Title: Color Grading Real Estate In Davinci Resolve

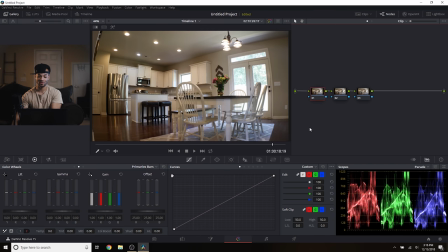16:29 And one thing you can always do in this first node, I'm just going to lower the highlights. Because sometimes when you overexpose, you can regain some of those highlights. And obviously, even though that I'm lowering the highlights, we are not regaining enough of the outside.
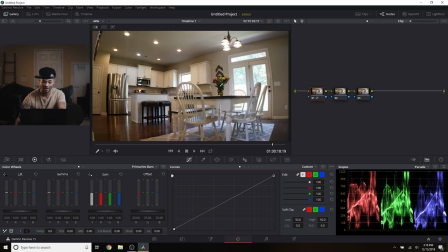16:46 So it's really kind of pointless. But I will do our normal white balancing first. I just wanted to show you guys that real fast. And I'll hit the white balance tool, click on something white, which this island here was definitely white.
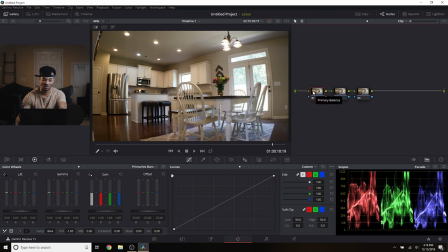17:02 And you can see that it was already pretty well balanced. We could make this a little cooler. But other than that, I like it right there.
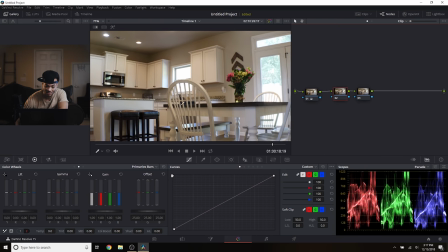17:21 And moving forward, we will go back to our exposure. So I will click something bright, like so. It's pretty bright. I'll click something kind of in the middle.
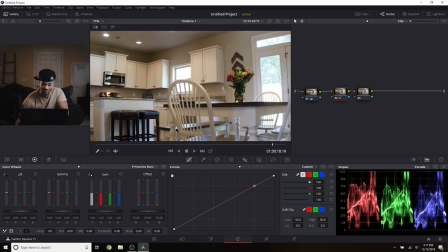17:36 Be down here, or right here perhaps. And then something pretty dark. So let's go with that. And maybe one in the middle as well. Let's create one ourselves.
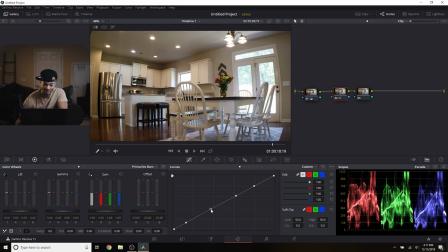17:50 Boom. And we'll see right where this one is. This one's in a pretty cool spot because really one thing we want to do is eliminate some of the shadowing that's happening around here. Make it look a little more true to life, which in real life there wouldn't be so many shadows.
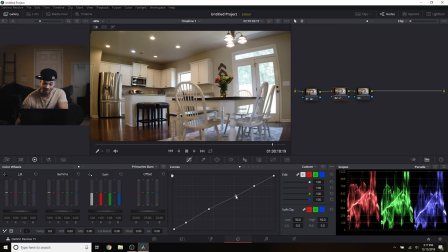18:07 So I'm going to pull this up a little bit. I'm going to go to this dot here that's kind of in this mid-tone section. And I'm going to bring that down a little. And with this highlight one, I'll actually bring that.
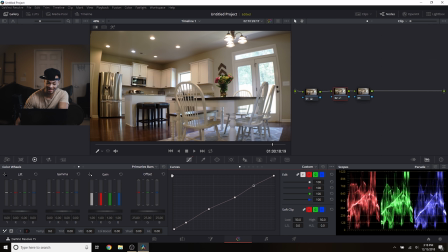18:25 And one thing I'm seeing is that we are not well white balanced.
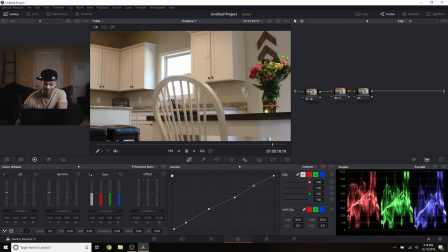18:28 I'm getting a lot of spill here on this white surface that should not be there.
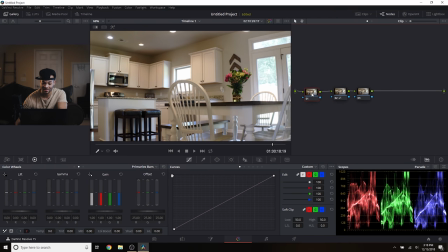18:34 So I'm going to reset the white balance node, and I'm going to try that again on a different spot, maybe right here.
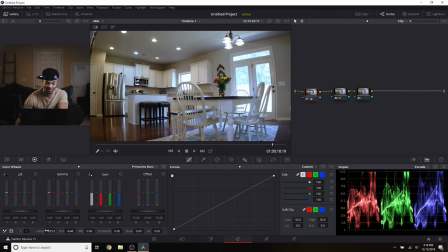18:44 Yeah, that's better. Not perfect, but we can kind of shift that over a little bit. Let's try the purple maybe. Yeah, and that looks good. I mean, they both look good, but this to me looks more accurate.
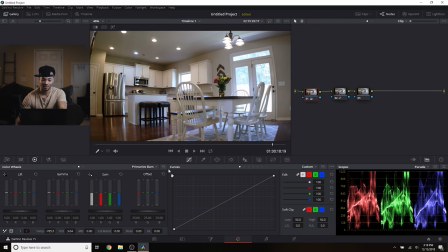19:07 And we'll make it a little warmer. All right, we'll just leave it there for now. And you can see with this exposure node, we're really bringing back some of those shadows. And then this next node, I'm going to
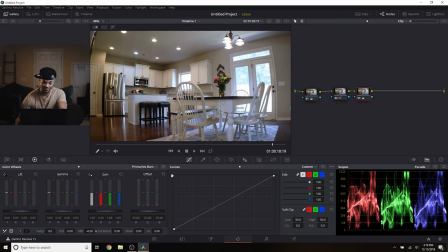19:25 kind of decrease the mid-tone details just a little, just to give the overall image a little more smoothness. I'm just going to go to like minus 15, minus 16. And then we'll move on and we'll add back the contrast.
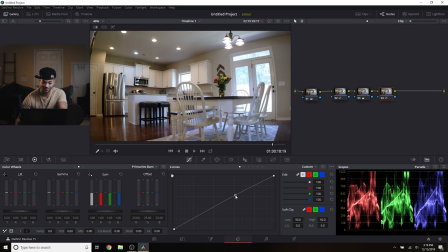19:37 Create a dot here and keep that up there a little bit, and then create a dot very bottom almost. Pull that down. And that to me looks really much better, much better.
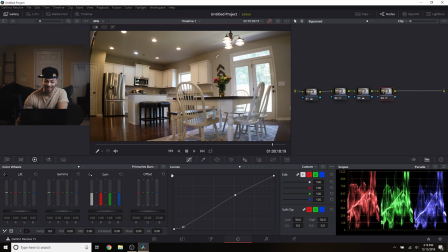19:51 You can just see that this kind of had a a cast over it, a warm cast over the whole thing. And it just looks really flat. And now we've got it popping. You can see all the different colors from the wall to the cabinets to the flowers. Everything really just stands out more.
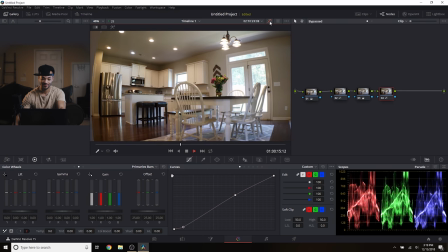20:09 And now we just have a really beautiful shot that's revealing this dining room and kitchen area. So yeah, I mean, that's pretty simple, guys. One last thing I will do, just because the scopes are bothering me.
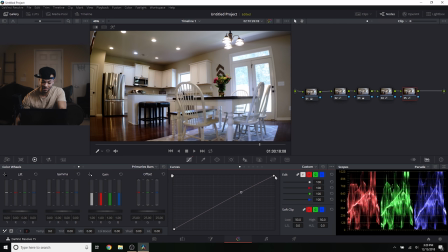20:24 We're getting a lot of things clipping over here, so I'm just going to create a point here. Bring these down to an acceptable level. And yeah, I could sit here for another hour on this clip.